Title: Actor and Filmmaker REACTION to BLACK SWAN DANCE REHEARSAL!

Hi, and welcome to my YouTube channel.
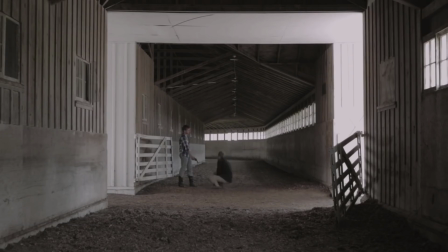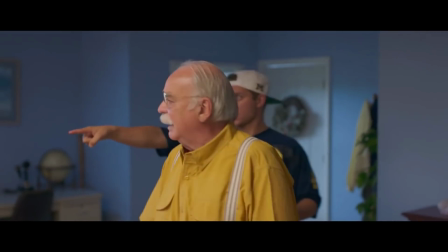(0:08) Hey, Uncle Kenny! Football! Hey, yeah!
If you're new here, my name is Cedric. I am an actor, a filmmaker, a screenwriter, and a YouTuber. We're continuing with the BTS trend. This is one of the final kind of behind the scenes series that I'm doing before we very, very soon launch into the universe. I am going to take a BTS break within the next few weeks and just get to a couple other things. I hope you'll stick around for that. If not, it's all right too. You do you. You make your own choices. I'll be here. I appreciate you anyway. But we are going to get to the BTS universe that is coming soon. I'm really excited to check that out. But before we do that, I really wanted to see the Black Swan dance practice. I know a lot of you wanted me to watch Jimin's solo stuff for this as well, which I will do, but this is the group dance practice. I actually don't know if I've seen them perform this as a group. I mean, I saw the music video, so there's probably elements of this that were in that, but they have not performed it as a full ensemble at the MMAs, which is where I saw. I don't think they did. Maybe they did. It's been a little bit since I watched that. I loved what they did there. So I'm excited to see what they do during this. I really like this song, and I'm sure that this dance is going to be full of symbolism. So I'm excited to see that. I'm excited to kind of check out the choreography itself and really focus on the artistry of that, because it's really easy for me to lose sight of that within the music videos. So I'm excited to see how that goes. Thank you to my patrons on Patreon. Thank you so, so much for supporting me. It's great. I hope you're enjoying the content there. I just appreciate you is all. The poll for the name of our little YouTube community is still open and available, so that link is down in the comments. Check that out. Vote if you don't want to be a part of that or don't have a thought on the name. That's cool too. That's all right. I'm just interested. It was suggested. Threw it out there. Response was good. Got a lot of good ideas, so we're checking it out. We're seeing what the community thinks. Popular vote. That's what's going to happen here. It's going to be whatever everyone wants, as long as I like it.
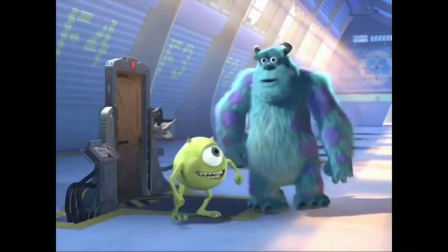(2:27) Put that thing back where it came from, or so help me. Get that thing away from me, you guys.
Okay.
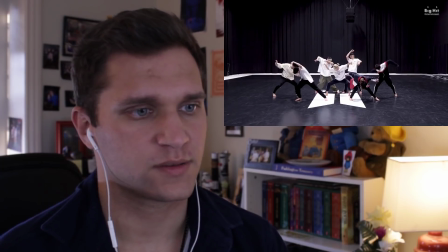(2:37)
Just some cool poses.
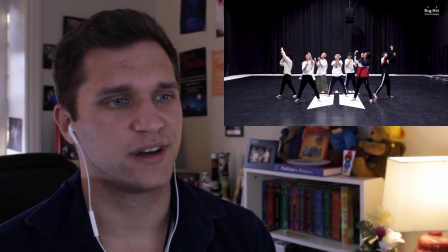(2:43)
Oh, nice ripple.
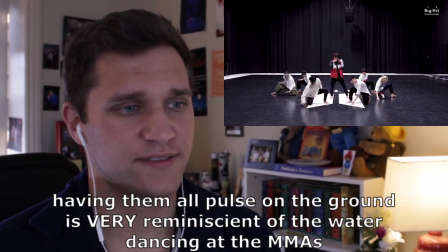(2:46)
It's very fluid.
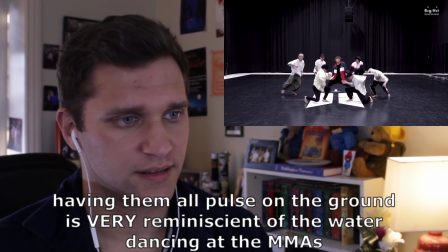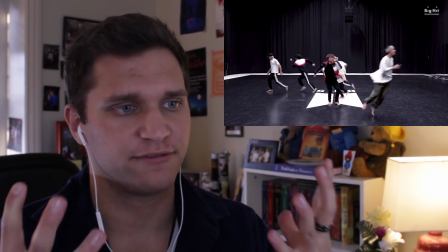(2:55)
So you're using a lot of spread, flexed fingers. It's kind of reminiscent of wings.
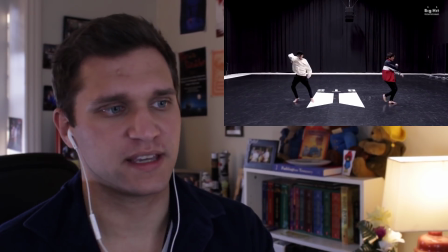(3:01)
Notice how they kind of stepped away from the fluidity there when the beat came in. It's a lot more quick.
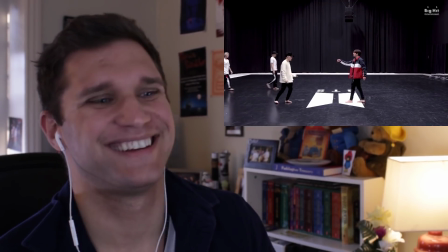(3:08)
Oh, that was cool.
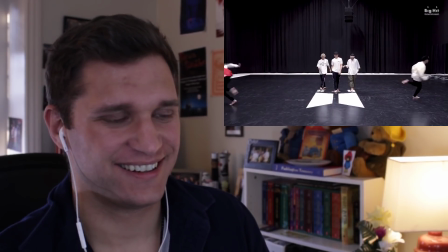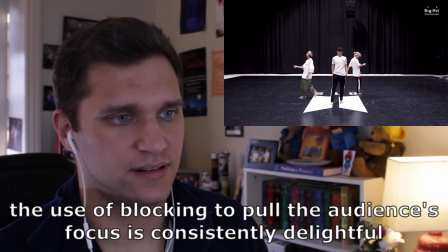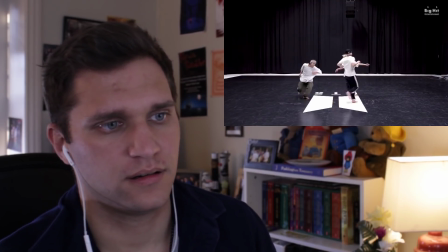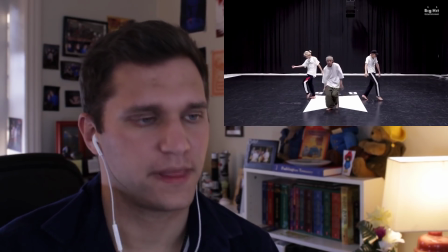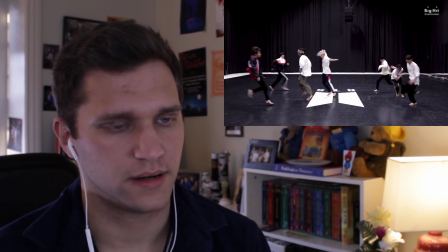(3:32)
Nice.
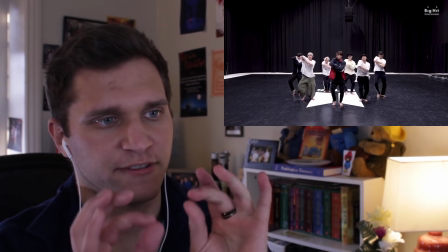(3:36)
Nice. So they're using choreography to guide where you're looking.
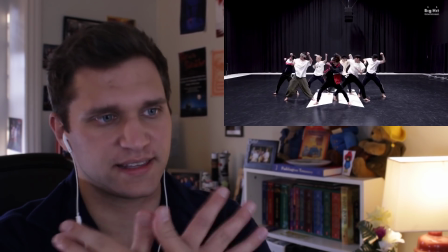(3:42)
Again, that's got that bird image there.
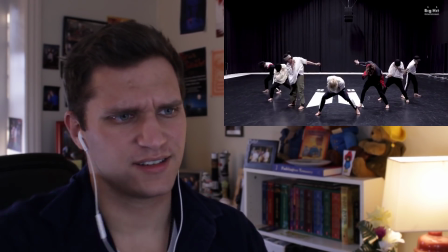(3:48)
Nice. Using that sweeping motion.
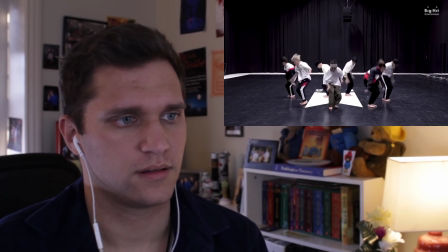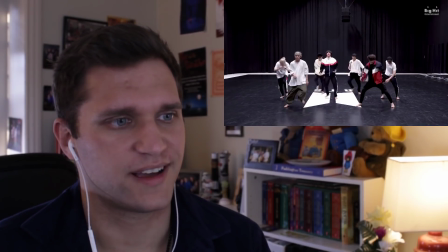(3:59)
Nice.
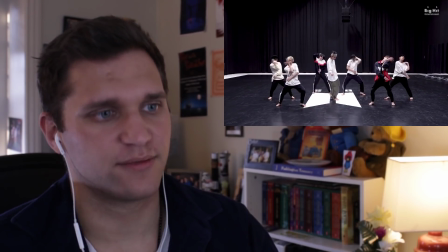(4:07)
See, again, bringing those arms up like that, it's very reminiscent of wings. Oh, that was cool. Boy, how many times do I have to say this in how many videos? Y'all are gonna think that I don't have any other phrases, and maybe I don't. They are really, really good. They're really good. They're hitting very specific moments and images, which is kind of essential in storytelling through choreography, is that you have a series of movements, right? And you're learning those movements and you're learning the muscle memory of it, but then you also have to learn the intent and the image that you're trying to create. So every movement is either an image or you're transporting yourself to an image. And that's what's really important. Every moment is either character or character moving to character. That's the same across acting as it is in dance. That's absolutely what it is just gonna be.
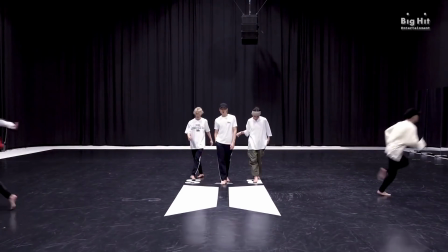(5:02)
And so watch, even as they transition, how they're kind of sloping with their shoulders, and it's all either very fluid or very,
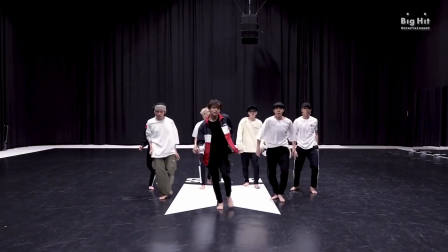(5:09)
you know, very quick movements, which is very animalistic. And again, we're talking about a song called Black Swan. So they're using a lot of that imagery, a lot of almost a prey image. And the song itself is about losing kind of your passion or losing the chance at it, and what that would mean and what that would look like. So using the choreography to really push that image, have them be a group and then separate and then isolated and then a group again. It's very in and out and very reminiscent of that potential loneliness, that potential loss that they have. You're seeing a lot of very images like this, which is, of course, how we, well, that's more of a butterfly, I guess, but it could be a bird. I'm not big on shadow puppetry. I don't actually know. If any of you are shadow puppet experts, let me know. But you're seeing a lot of that imagery, a lot of kind of up like that, or boom, bah, right? A lot of that kind of either quick or fluid, but kind of wing imagery with it. It's just really good. It's really well done. And each member kind of has their own story that they're telling through. I'm finding it actually really hard to recognize them, even though obviously I've gotten a lot better at it. But for whatever reason, at first I wasn't sure this was the right video because Jimin had his, like a ponytail going on, which is great. Totally. I could never pull that off. He looks great. But I was like, is that them? So it threw me off for a sec. But they're fantastic. I don't think I've seen most of this choreography before. So this is really cool.
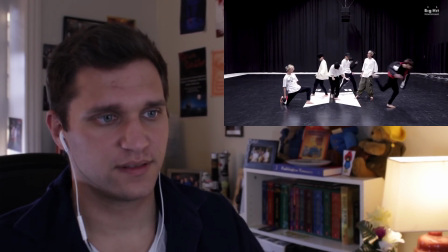(6:43)
Now look at that. They're using a lot of ripples too. That's that fluidity that I'm talking about.
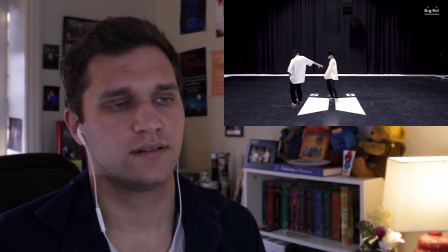(6:51)
And then a quick movement. And the way that they hand off the choreography and the vocals to each other.
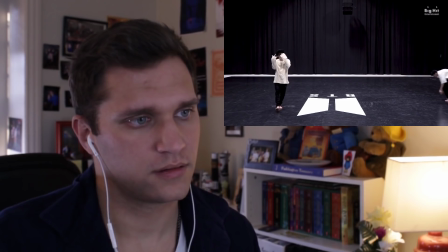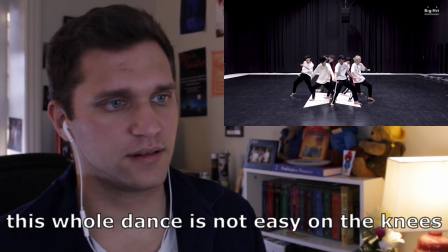(7:04)
Look at them using levels as they come in. Boom, boom, boom, right?
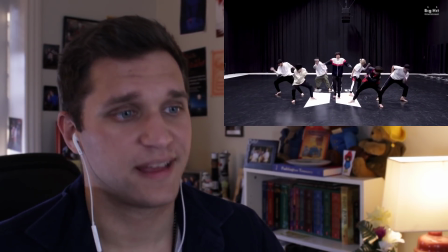(7:14)
That was nice.
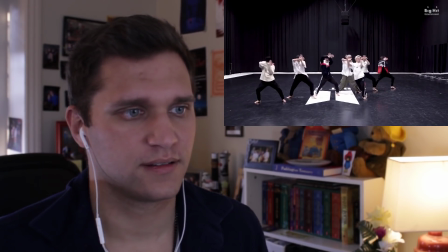(7:19)
Nice extension on the leg, flexed foot. See, yeah, yeah, yeah, pushing out to that imagery again.
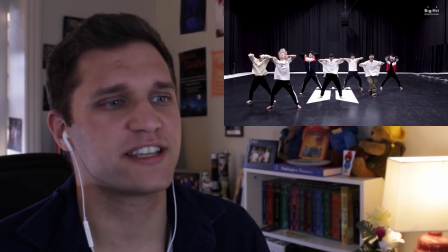(7:26)
Oh, that's beautiful.
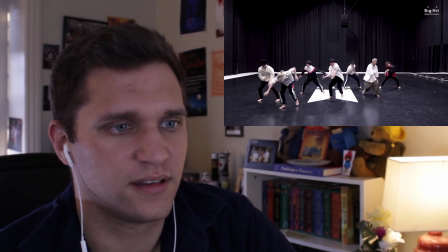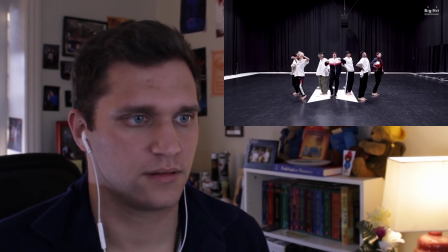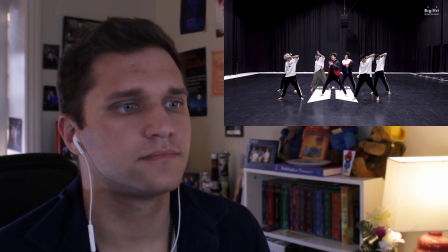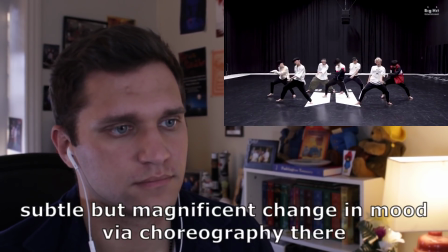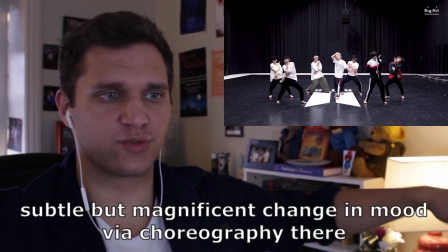(7:48)
Notice how they're using a lot of shoulders rolling to kind of push the chest out and back in.
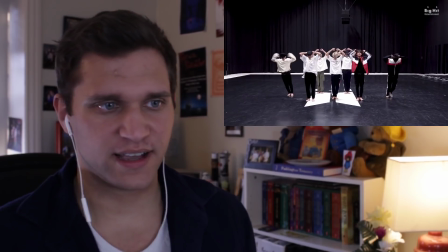(7:55)
They're also using a lot of single leg extensions, which is cool.
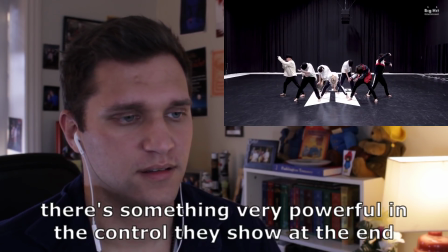(8:01)
Nice. That was very imagery of almost taking a breath. And back to this at the beginning. And back to that.
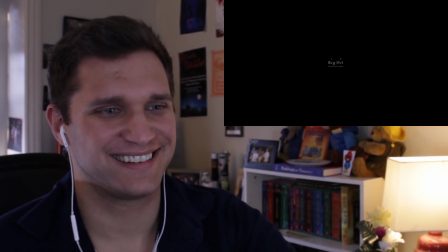(8:13)
Man. Man.